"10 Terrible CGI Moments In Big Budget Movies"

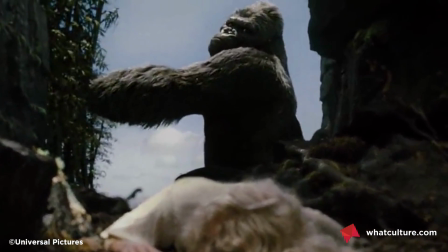[4:11]
Here's another film that nabbed an Oscar for Best Visual Effects, and I get it. It's a good ape. You done a good ape, guys.
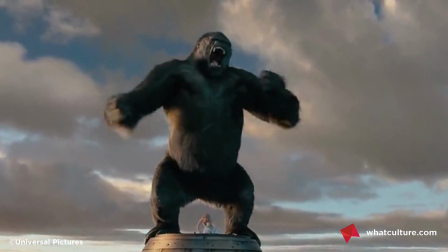[4:16]
Kudos on the ape. But how can you give an Oscar for Best Effects to a film with this sequence?
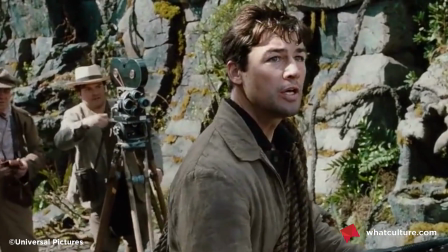[4:21]
You know the one I mean, the dinosaur stampede.
Nobody's gonna think these are fake.
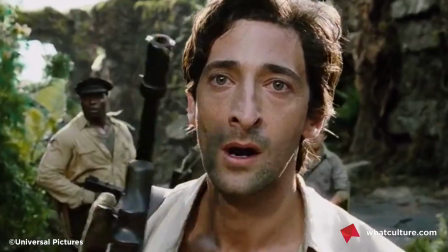[4:28]
Jack Black and his band of actors are running through a narrow canyon with dinosaurs running all around them, and boy, it just doesn't work.
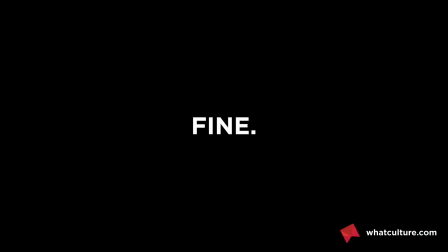[4:35]
Fake dinosaurs running by themselves? Fine. Real actors running by themselves? Fine.
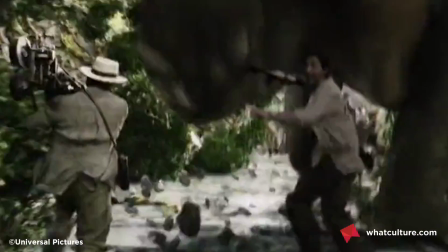[4:39]
Put the two together, and oh no.
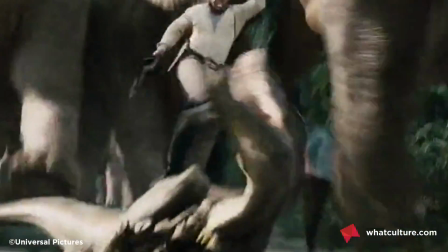[4:42]
The textures are a mess, the lighting seems totally different for the actors and for the dinos, it looks so fake and awkward and cluttered.
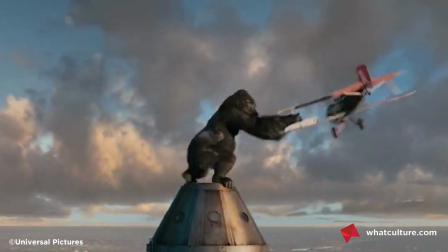[4:49]
Again, nice ape though. Number 4, Catwoman. Oh, just everything in Catwoman.
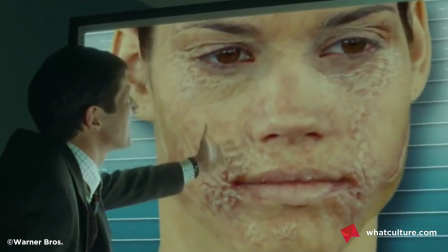[4:54]
It's a film about evil face cream. I'm not joking. Halle Berry won the Best Actress Oscar for Monsters Ball in 2002.
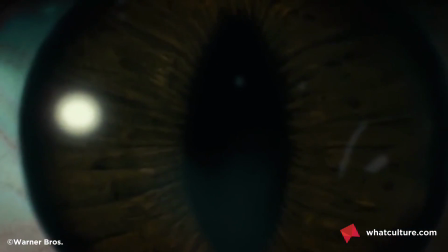[5:02]
In 2004, she played Catwoman. Badly. Super badly.
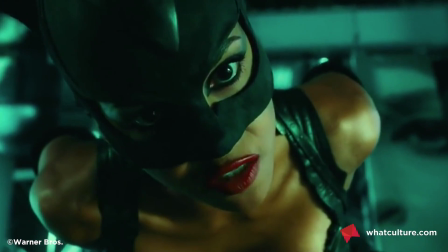[5:08]
Also, the movie called Catwoman Patience Phillips instead of Selena Kyle, so it can go f*** itself.
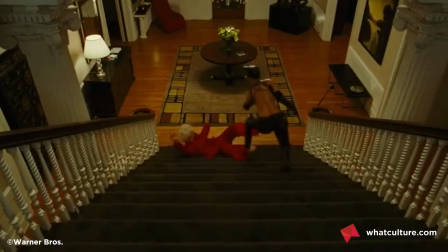[5:15]
Also, in terms of CGI, it's dreadful.
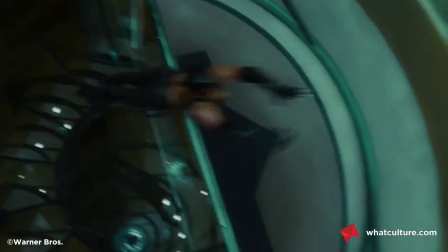[5:17]
In pretty much every action scene, the director uses visual effects like a dog uses a gun, sometimes hilariously, often incorrectly, and occasionally to an utterly tragic effect.
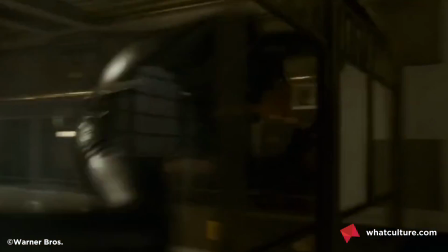[5:26]
Look at this CGI Catwoman climbing a wall. Awful. Very far from perfect.
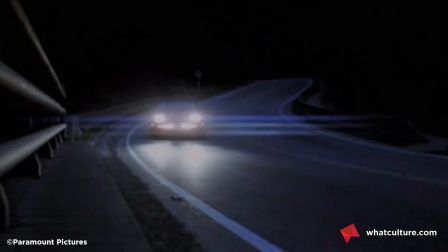[5:33]
Number 3, Along Came a Spider. This movie, the second adaptation of a Robert Pattinson novel to star Morgan Freeman as super cop Alex Cross, is directed by Lee Tomahiro.
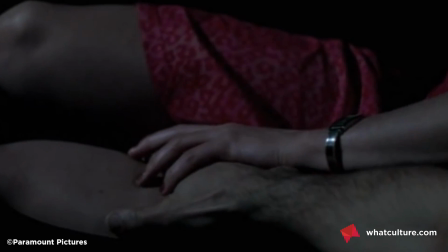[5:41]
Remember that name. And it's mostly fine. But it starts with a piece of CGI that's so bad it almost ruins the film.
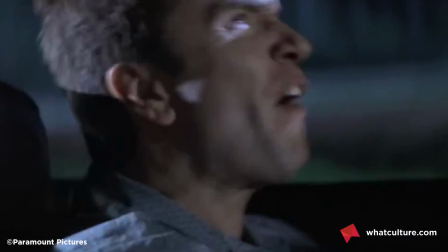[5:48]
In the opening scene, Cross is making a bust, and you know what? Just watch what happens to this car.
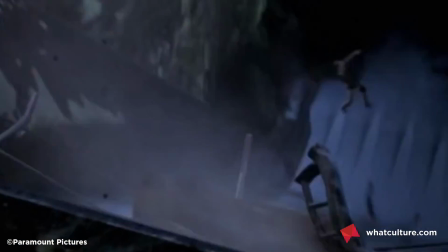[5:56]
See that? That is an absurd number of flips.
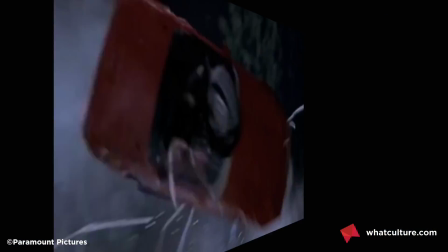[6:00]
The speed and momentum of the car is, to put it scientifically, physics, and the blurriness of the vehicle compared to its environment is comical.
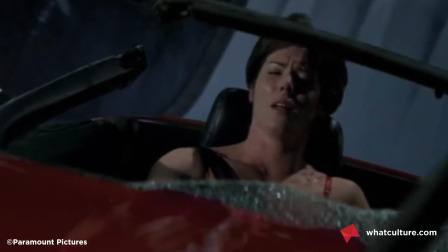[6:07]
It's a moment of camp that's so laughable, especially when compared to the gritty crime tone of the rest of the movie.
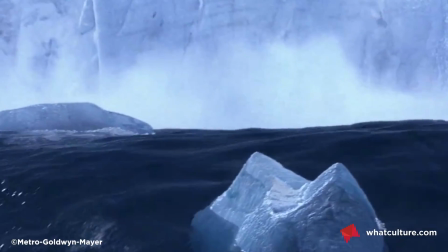[6:12]
Number 2, Die Another Day. You know which scene I mean, just play the clip. What the hell is James Bond doing?
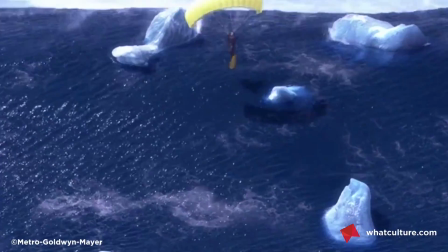[6:19]
Everything about this is a turd sandwich. The blobs of ice floating in the water, the lack of depth to any of the colours, the shiny textures,
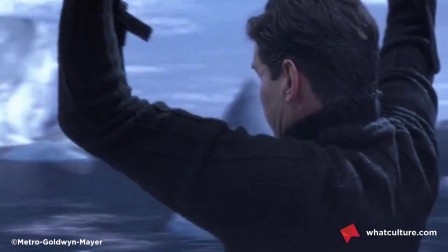[6:26]
the crap green screening, the preposterous lack of weight to any of the action. This shot where he ramps up an iceberg.
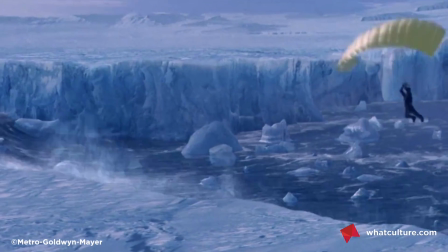[6:31]
It's like an OTT video game. I mean, who the hell directed this? Oh, it's Lee Tomahiro. Hello again.
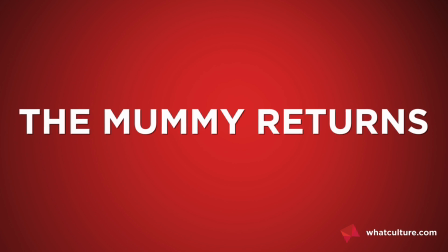[6:36]
And number 1, The Mummy Returns. Wrestling. It's always wrestling.
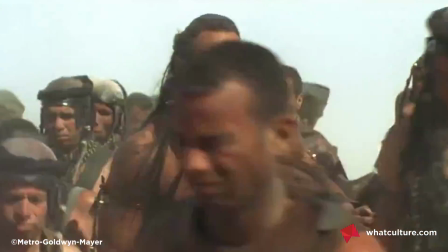[6:41]
I can't escape the curse of wrestling. Hey kids, it's The Rock. He's playing the Scorpion King.
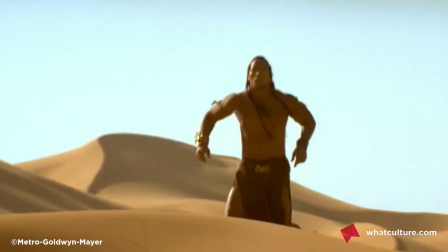[6:47]
And in fairness to what horrors we're about to see, The Rock has sort of always looked pretend, an inconceivable cocktail of muscle and teeth.
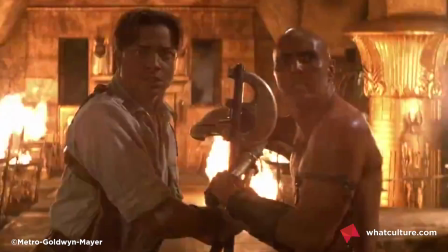[6:53]
Even so, what the hell is this? This would look bad in a PlayStation 2 cutscene.
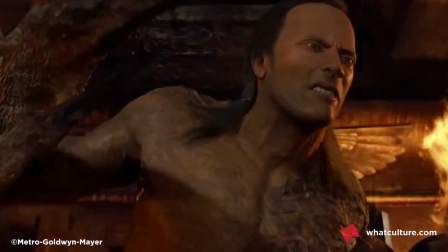[7:00]
Also, this is The Rock's real face. This is the Scorpion King's face. Could you not at least get the face right?
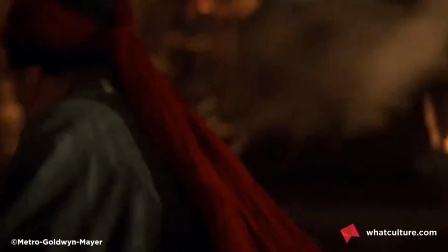[7:07]
It really doesn't help that the scene keeps cutting from real people covered in real sweat to this plastic glossy abomination.
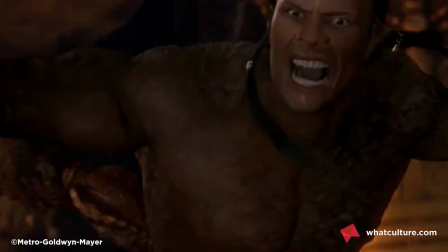[7:13]
Worst of all, the effects house for this picture was Industrial Light and Magic.
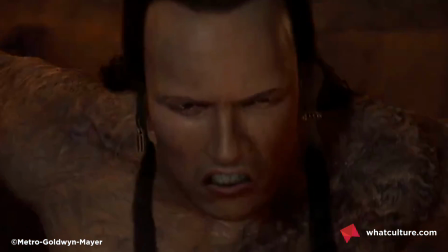[7:18]
They did Star Wars. May God have mercy on us all.
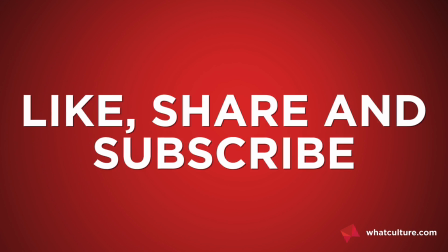[7:25]
And that's our list. Did we miss any out? Tell us about it in the comments. Don't forget to like, share and subscribe, and you can follow me on Twitter here.
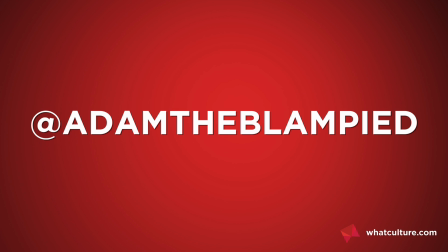[7:32]
I'm Adam from Whatculture.com, and I'll see you soon.